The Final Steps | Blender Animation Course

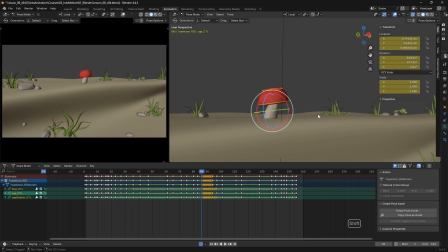[4:07]
And 86, let's use that breakdown tool. So we can ease into that position before we move down and look across in the other direction. Which will hold maybe frame 108.
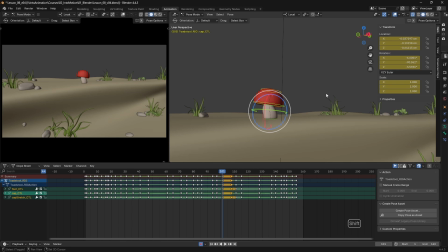[4:27]
And back on frame 101, let's once again add a bit of an ease in. Turn back into looking dead ahead before our anticipation down.
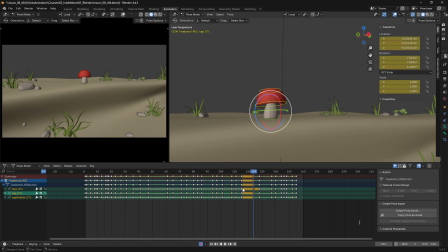[4:47]
So at this point, I'm going to introduce another keyframe, but I think what I'm going to do, instead of just easing into this pose, I'm going to go through that pose and just a bit beyond, so we're starting to anticipate upwards
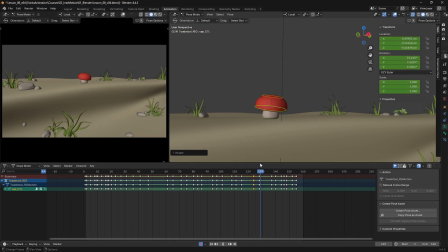[5:07]
before we anticipate down. Now for our anticipation down, I think we can move that frame 124 on a bit, so let's move that to 125, so we just have 3 frames to move down, but we're going to hold that,
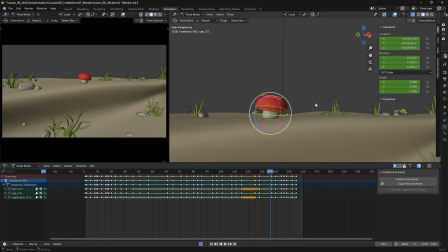[5:26]
and we want a really fast push off, so I'm going to hold that all the way to frame 136. Again, back on frame 128, I'm just going to again use that breakdown tool, go to 90ish%, so we move most of the way down into that anticipation,
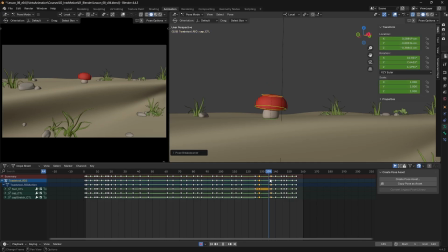[5:46]
and continue to squash into position before we have this fast takeoff. Now looking at that takeoff, it feels like we're going to move higher than we actually are at the moment.
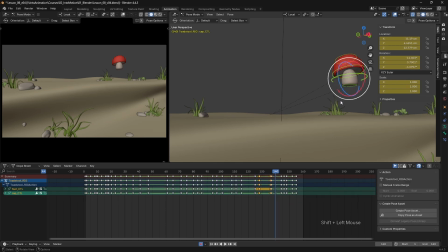[5:59]
So what I'm going to do is just select this pose here at frame 140, G and Z twice, and just move this a bit higher. And back on frame 137, I'm going to adjust this pose slightly,
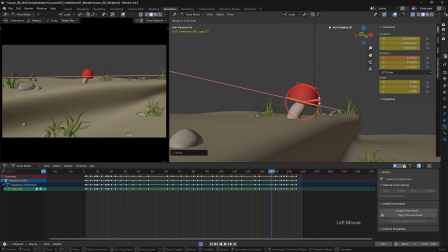[6:17]
just to tilt ourselves down in the direction of travel a bit more. So it really feels like we're jumping up towards that next pose. And as we come down to frame 144, I'm going to stretch this a little bit further as well,
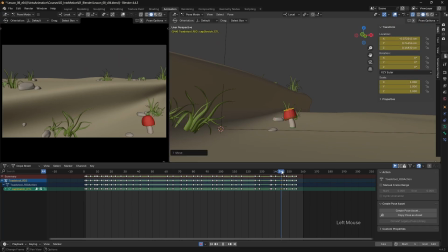[6:37]
because we're really going to be coming down fast at that point into that squash and jump out.
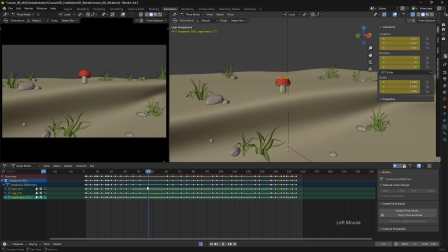[6:47]
Okay, so hopefully we should now be in a far better position to select all of our keyframes and move to a Bezier interpolation. So I'm going to hit A to select all of my keyframes down here within the dope sheet.
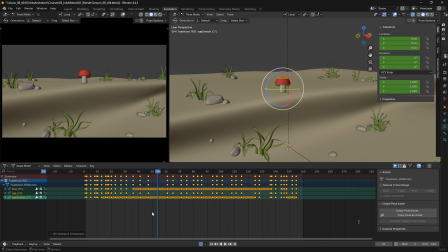[7:01]
I'm going to hit T and switch that to Bezier. And then we'll play this back and see what we've got. So that's not looking too bad.
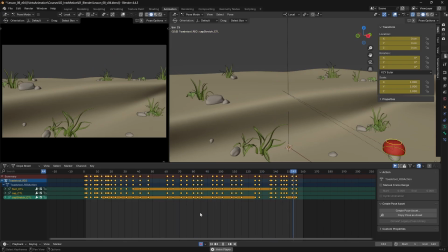[7:18]
We've lost a little bit of the snappiness that we had within the blocking pass, but that's quite normal at this stage. As we add in those in-betweens on ones, things can start to look a little bit softer. But by adding in those moving holds before we switch to Bezier interpolation has really helped to maintain the overall timing.
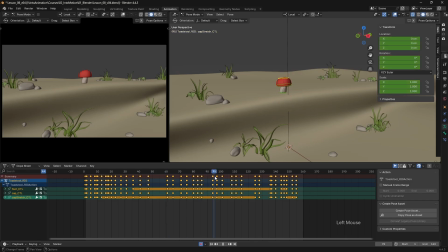[7:38]
We do need to look at some of our in-betweens, obviously. For example, here as we're jumping, we have some very strange poses that the computer's creating, which really need some refinement.
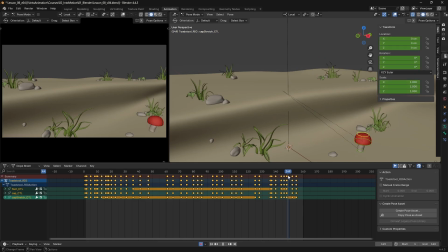[7:53]
And we'll have a look at our spacing on things like the jumps to make sure that we're really retaining that snappiness that we want and things aren't looking too mushy. So the first thing we're going to do is just select this foot control here and start to look at its spacing.
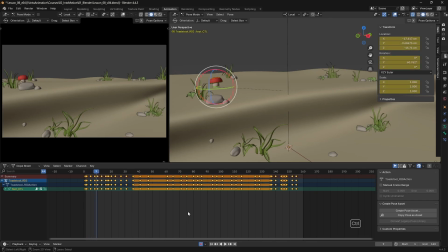[8:14]
And we're going to switch the graph editor to do that.